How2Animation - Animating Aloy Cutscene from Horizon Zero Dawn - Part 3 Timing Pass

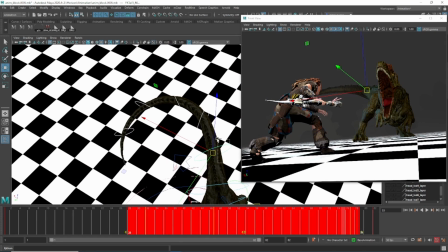[49:34]
I'm going to deselect,
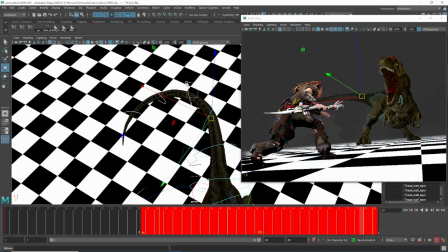[49:37]
offset by 3 frames, deselect, and just work my way down.
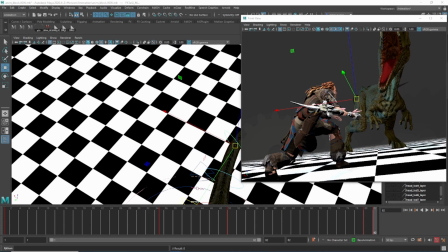move that along by 3 frames.
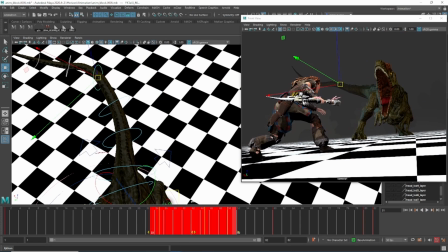[49:56]
Okay, and then the last 3, exactly the same.
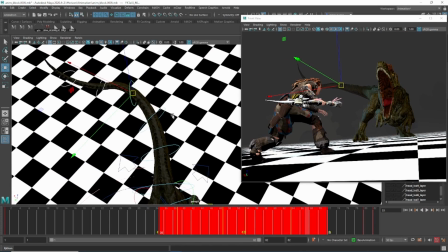[50:03]
Offset by 3 frames.
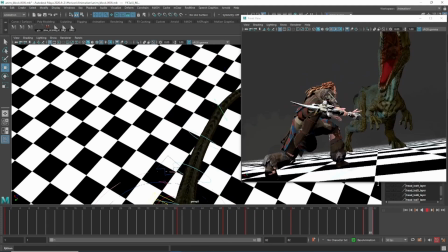[50:05]
So what you should start to see is S shapes within the C shapes, if that makes sense, because that's what gives that nice whipping effect.
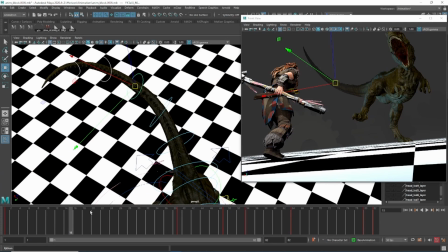[50:12]
It's C to S to C. If you're not seeing those shapes in there,
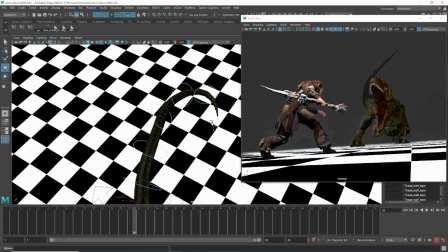[50:18]
you know you've not offset enough, or you've offset too much. You can push it too far, and it, you know, it's kind of, it misses it.
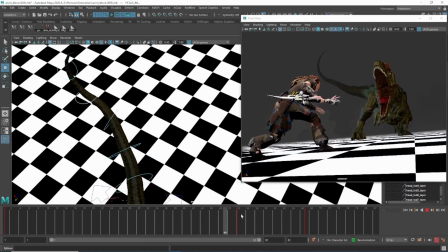[50:29]
So you should see now we start to get a little bit of a nice organic tail going.
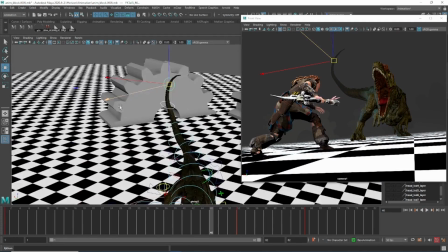[50:34]
So another thing is, the further down the hierarchy you go, the more rotation there is as well.
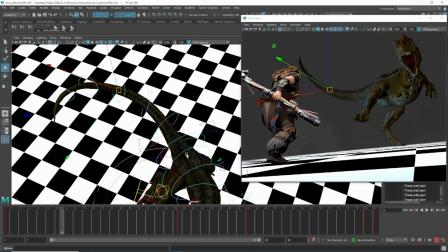[50:41]
So the controls down here will be pretty much stuck to his back and what that's doing, because it's really close to the hierarchy.
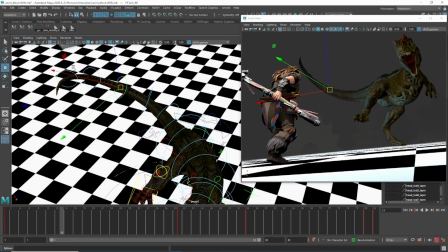[50:49]
The further down the hierarchy it gets, the more whippy it gets, therefore needs more rotations basically.
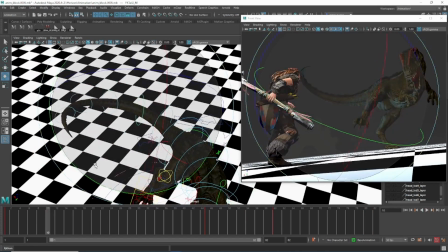[50:57]
So what you want to do is start then kind of using your eye and then breaking down
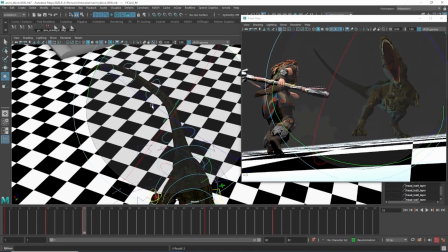[51:03]
these controls, maintaining the kind of S shape that's naturally kind of happening.
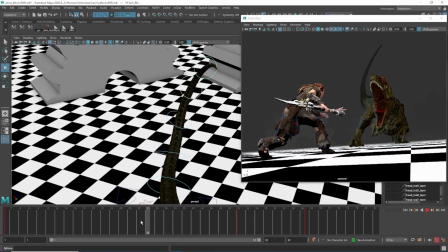[51:13]
Okay, so stuff like this, you see how it's coming across.
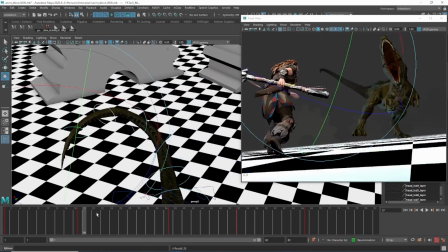[51:19]
Just going to give that a little bit more there, kind of use my eye. Okay, and then you see how it's kind of broken the S shapes.
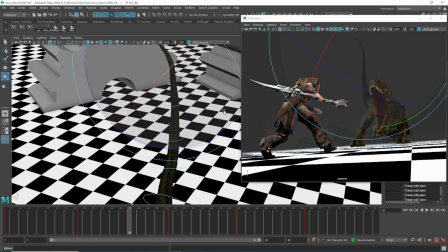[51:27]
I'll put that back in. Really get this back that way.
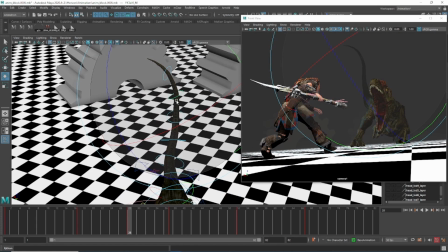[51:33]
Okay, hopefully you can see that S. Get the reversal and the whip through.
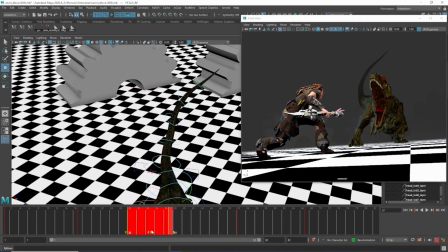[51:42]
Okay, I can even offset that end one a little bit more.
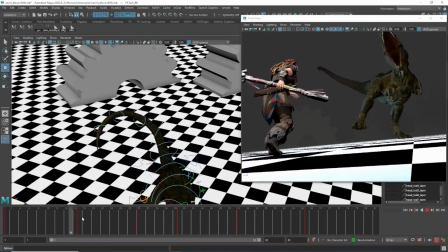[51:47]
Okay, that's basically how you do towels, cloths, all that kind of stuff. That's how you get it going in the first.
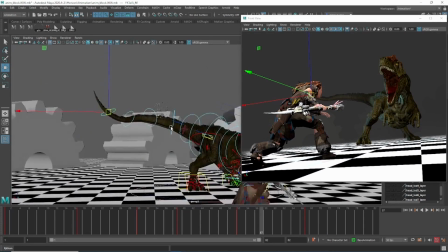[51:53]
Obviously it needs a lot of keying into it, but it'll give you the basic kind of patterns that you kind of need. Cool. Okay, I think I'm going to finish there. But yeah, quite pleased with the progress.
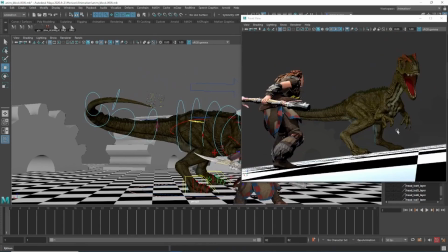[52:04]
And yeah, if you've got any comments or questions, then feel free to ask. Thank you, and I'll see you in the next video.